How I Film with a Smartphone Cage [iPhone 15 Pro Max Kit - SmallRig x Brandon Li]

And that's kind of the way I feel about New York a lot, is, you know, sometimes it's overwhelming, sometimes it's frustrating, but there is an energy that you don't find anywhere else.
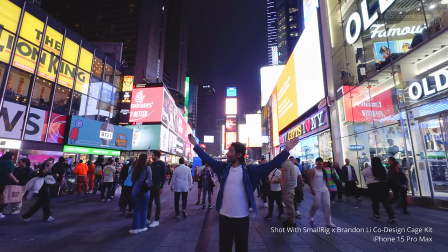4:37 And for filming, it keeps me fueled. There's always something new, there's always something different, there's always something around every corner that I can shoot.
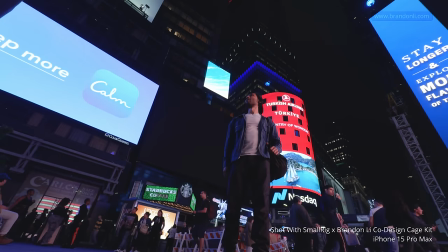We're at Washington Square Park right now, and this is the park where all the artistic people in New York gather.
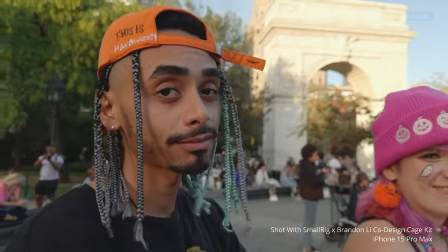4:57 This is where a lot of the action is every single day, so I'm looking for people that I can get candid shots of to get a flavor of the character of New York.
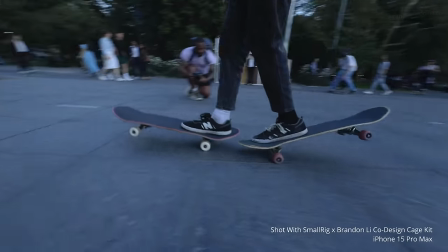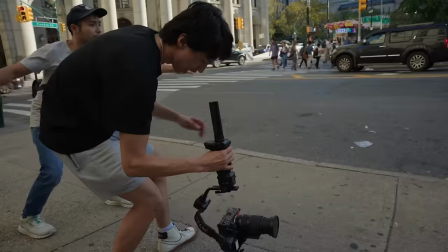5:12 Action.
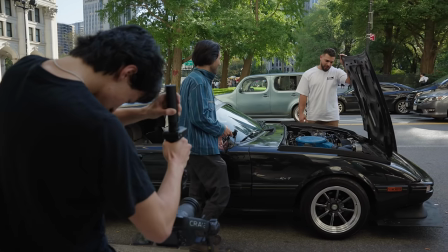5:17 This is my buddy Raul here, and we are in a 1985 Mazda RX-7.
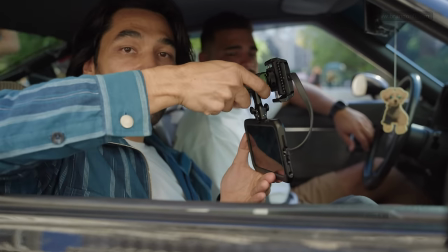5:22 So I'm gonna use the top handle rig of the cage here. I'm gonna grip it like this, and then I'll be able to hang out the side of the car and hold it low.
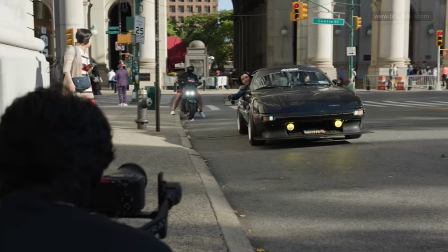5:30 And action.
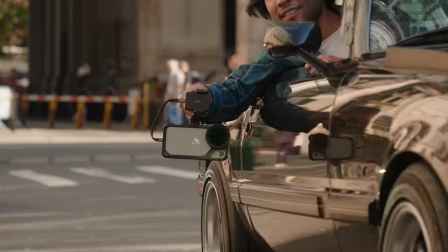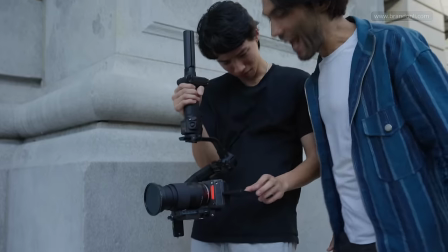5:37 Ha, nice. All right, so we're in Chinatown right now, and we're gonna get some bike tricks.
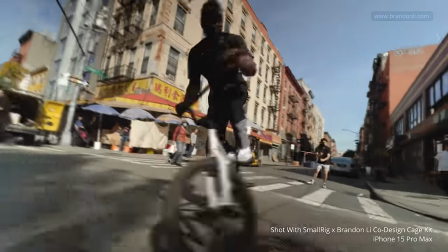This is Chad Douglas. He's the best biker in New York. That's me. That's him. And he does incredible tricks that I would never attempt in my entire life. So this is a new thing for me, but I think it's gonna be really cool. All
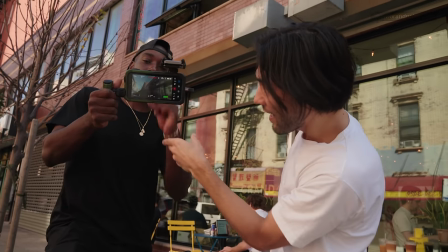6:06 right, we're rolling. Selfie cam time. It's on, it's all you. All right.
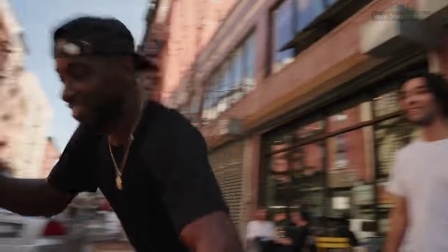6:12 All right.
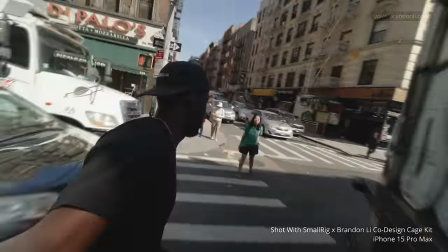They have the really colorful lanterns and the scaffolding up there. And if I get like a really low angle with the wide lens and I hold the cage low,
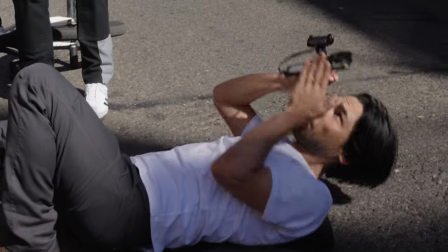6:29 then I can do like a little pan of the cage and catch him jumping over me with the bike.
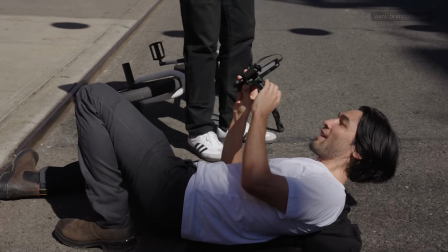6:35 I'm using my VND filter at full strength for this because I'm shooting straight into the sky.
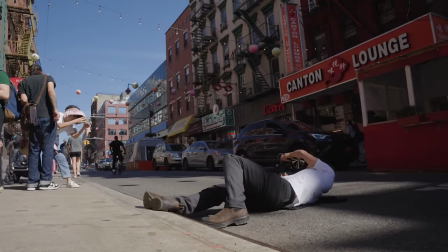6:40 Do it.
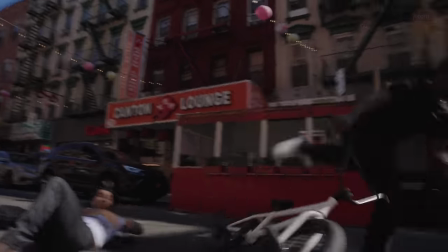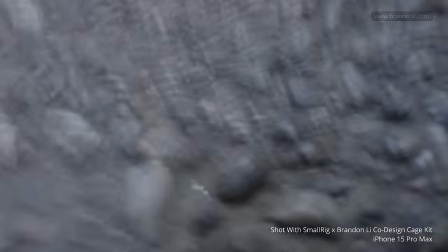6:48 Oh. Oh.
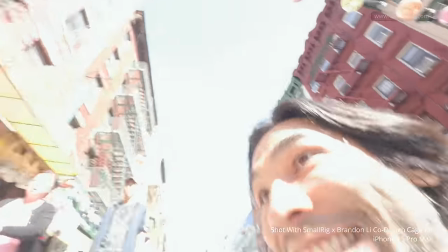6:53 Is that
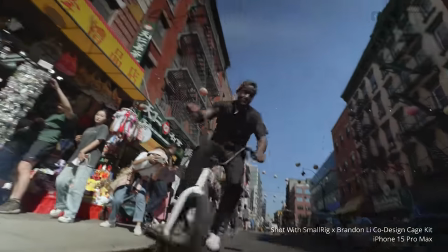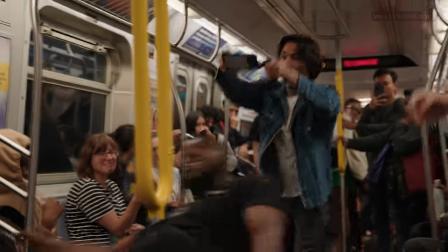7:02 too high? Crap.
What you got, don't need that money.
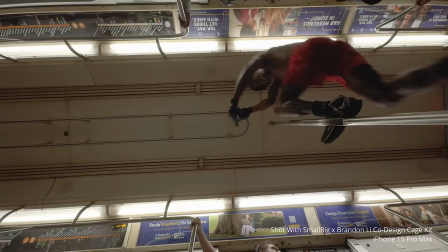7:09 Keep that dummy. Keep that dummy. Don't act funny, you need my money.
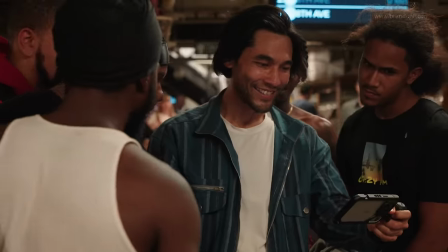7:15 Don't come back, go keep that dummy. What you got?
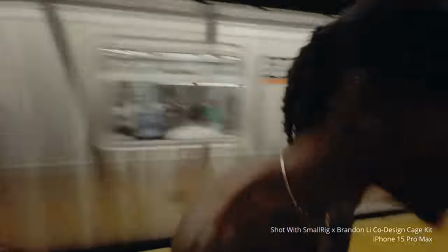7:25 Iced tea chillin', sit back and recline. Keep bad vibes on your side of the line.
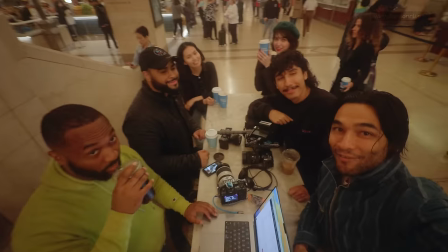7:30 Don't call my phone.
Yeah. Woo! We're out. Woo! Yeah.
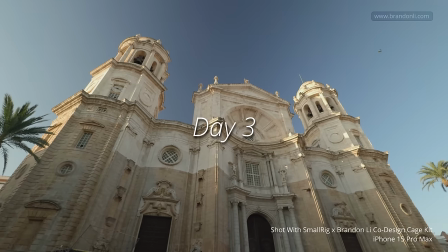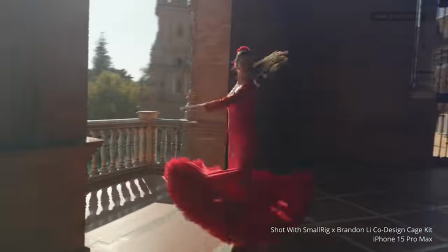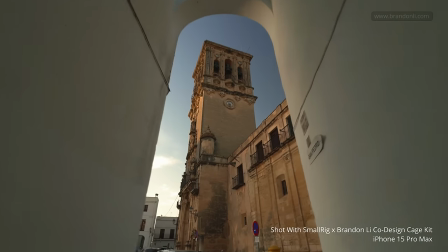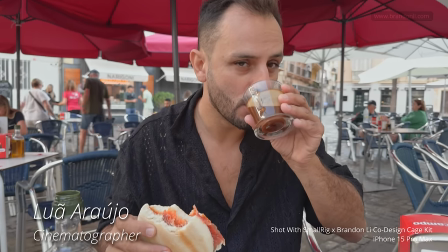7:53 All right, breakfast time, 6 a.m. Got my cafe con leche and jamon, the traditional Spanish ham.
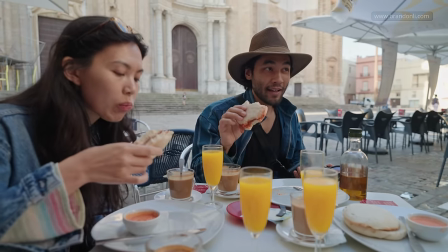8:00 We're at the southernmost tip of Spain right now, and there's a really beautiful coastline here, and I want to get it in just the right light.
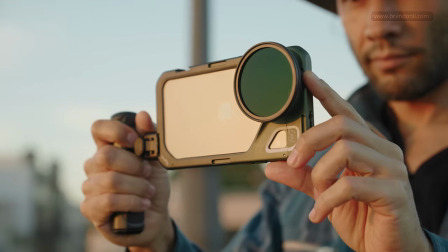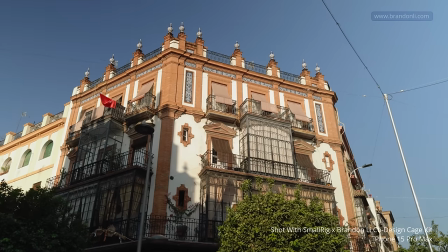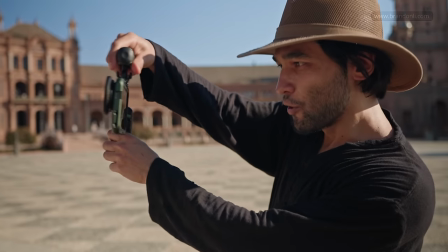8:22 Now we're at the Plaza de España. This is a huge plaza that was built for a World's Fair a long time ago.